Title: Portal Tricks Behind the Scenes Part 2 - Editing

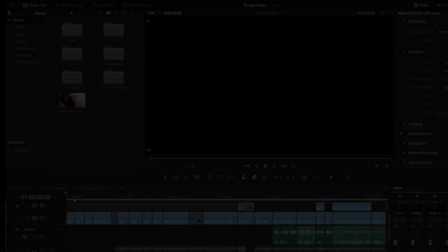(0:18)
All right, everyone, thanks for sticking with me.
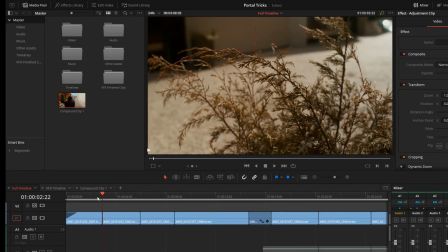(0:20)
Here we are in the editing portion of Portal Tricks, and as you can see here, we start off with a couple kind of just establishing shots.
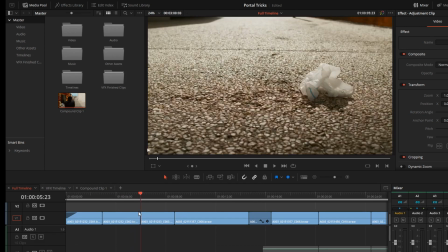(0:29)
And I find that with establishing shots, you can either have them either be really close shots or really wide shots. Either of those kind of things go toward just establishing the scene. So here we have this kind of bag blown in the wind.
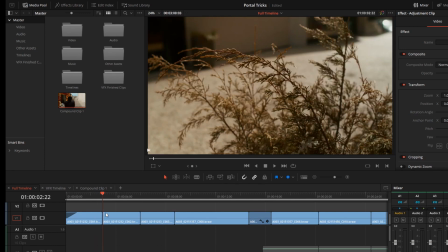(0:40)
I thought that was kind of nice. And then the wall, the beautiful backdrop as well.
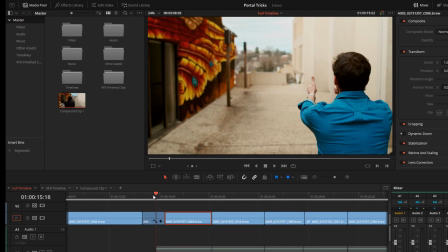(0:45)
Then we cut right into him doing this number, and it's just pretty standard either back and forth type shots.
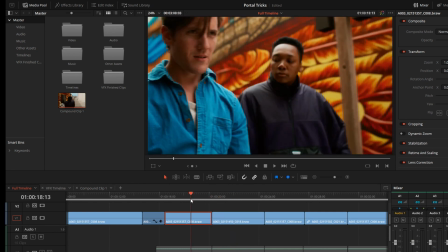(0:52)
So we have this shot for Matt, then this shot for the Jeff character,
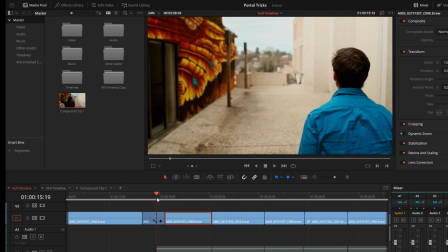(0:57)
then we also have this shot from behind them right here to kind of establish where we are in space.
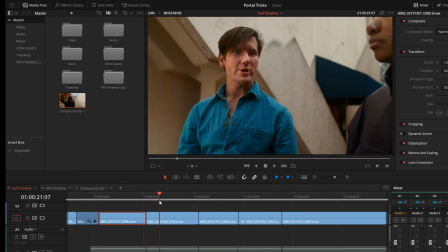(1:03)
So we are just in an alleyway. It's pretty simple stuff. We just have regular answering shots.
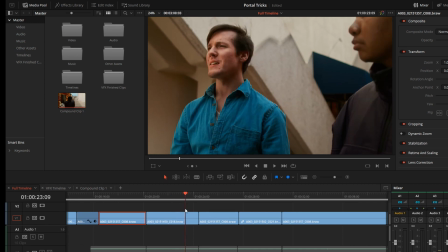(1:08)
So yeah, really the only interesting thing I did in this program, this is DaVinci Resolve, by the way. You can do this in pretty much any program of your choice, like Premiere Pro or Final Cut Pro or DaVinci,
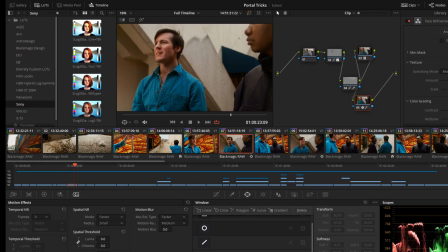(1:20)
is I did some face masks, which you can see if I jump over to the color page. So you can see right here, I outlined Matt's face with a mask and then just kind of tracked it to him so that it would stay put with him.
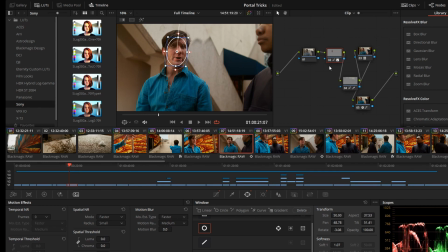(1:35)
And really, I find that this goes a long way to kind of making their faces stand out, because here, let me just select on this one, here's without the mask, his face looks kind of dark and just not as pronounced, I would say, and then here is with the face mask back on.
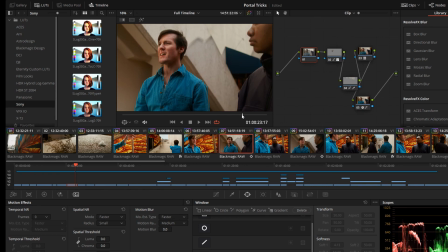(1:50)
So it goes a long way as just to drawing the viewer's attention to the actor or the actress.
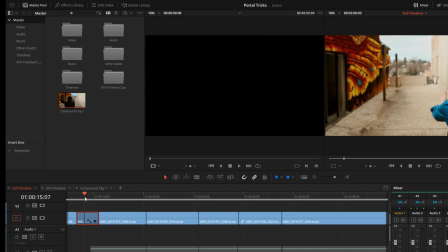(1:56)
One thing I did with these shots that you might have noticed is that I did add a little bit of artificial camera shake to them because these shots were locked down, whereas these shots of course,
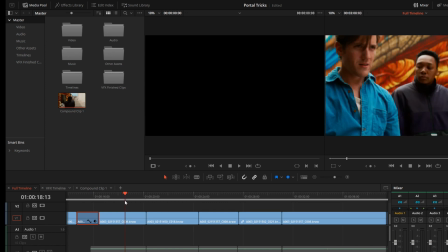(2:09)
were definitely not.
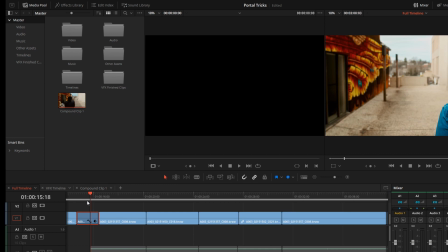(2:10)
They were all handheld, and I wanted them locked down so I wouldn't have to change anything throughout the scene whenever I was compositing the portal into the scene. So yeah, they were locked down, but that just means you have to add the camera shake back in afterwards, which is pretty easy to do.
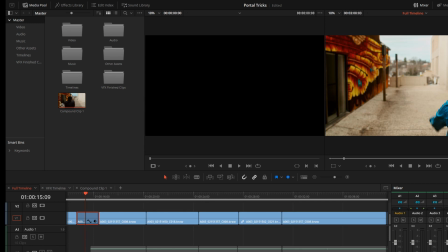(2:24)
Again, you can do this in Premiere Pro or DaVinci Resolve. If I go up to the inspector, and on my Open Effects tab, it's just called Camera Shake,
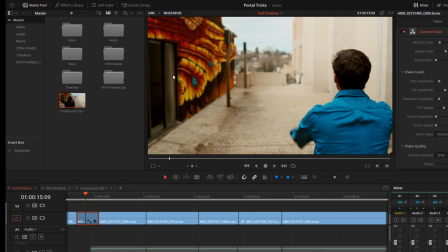(2:32)
and then you have all the different parameters that you can adjust, and you can find it in your effects library. So if I just go to Open Effects, click on that, and then you can type in Shake. Then you can type in Shake, and there it is. You just click and drag it onto your clip.
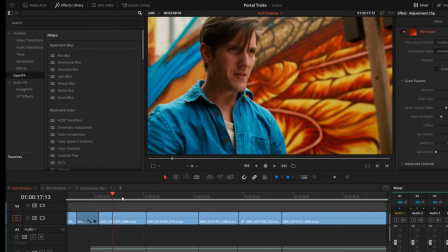(2:49)
So all of the clips in the alleyway that were locked down from behind them, they all had that camera shake filter turned on for them.
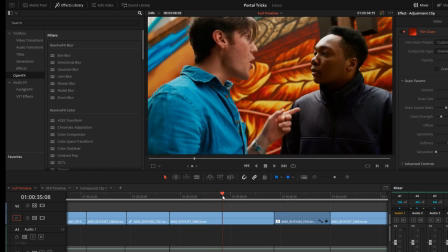(2:59)
So if we move on down here, we just have, again, just regular answering shots.
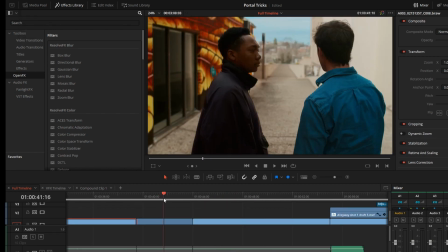(3:03)
Again, we have the handheld filter on these kind of clips just to make them match with the handheld feel of the other ones.
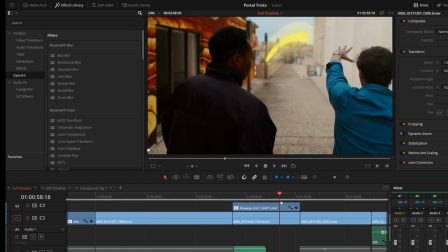(3:09)
And then this is kind of where we get into the actual portal part.
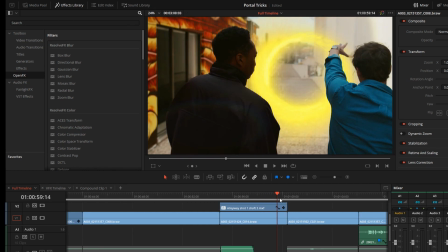(3:13)
I'm going to cover this in a separate section, probably just diving into the visual effects aspect of this. That might be an entire different video altogether.
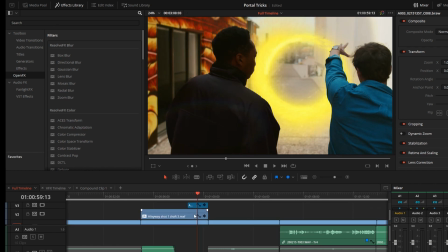(3:22)
So I'm just going to kind of skip over this right now, but basically all I did was just created those assets, brought this footage into a program called After Effects, and then manipulated everything the way I needed to, and then exported it out, and then I just drug and dropped the new video onto this timeline.
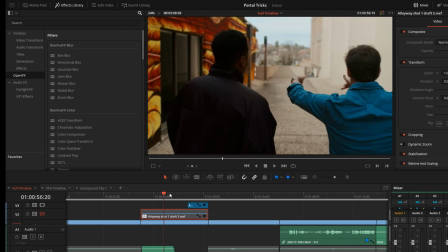(3:41)
So here's with it without, and as you can see, we have just the regular clip, and then here's with it with the new clip just layered on top.
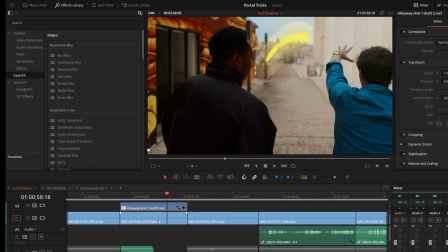(3:50)
And keeping in mind the whole top-down rule that all editors work by, whatever's on top is going to show up, going to take priority over whatever's on bottom.
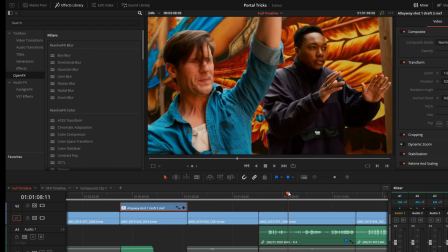(3:58)
So let's keep going here, and then we have his reaction.
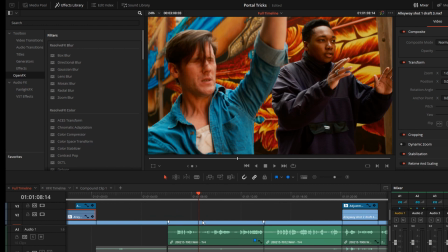(4:01)
This is one of the things I just mentioned in the lighting segment when we were talking about the lighting, is that we did have some actual practical lighting here.
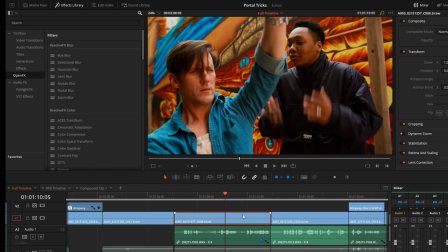(4:09)
You can see it kind of flickering on his face. And in a couple clips, I did accentuate that effect a little bit. I don't think in this one I didn't, but in a couple of them it was a little too subtle.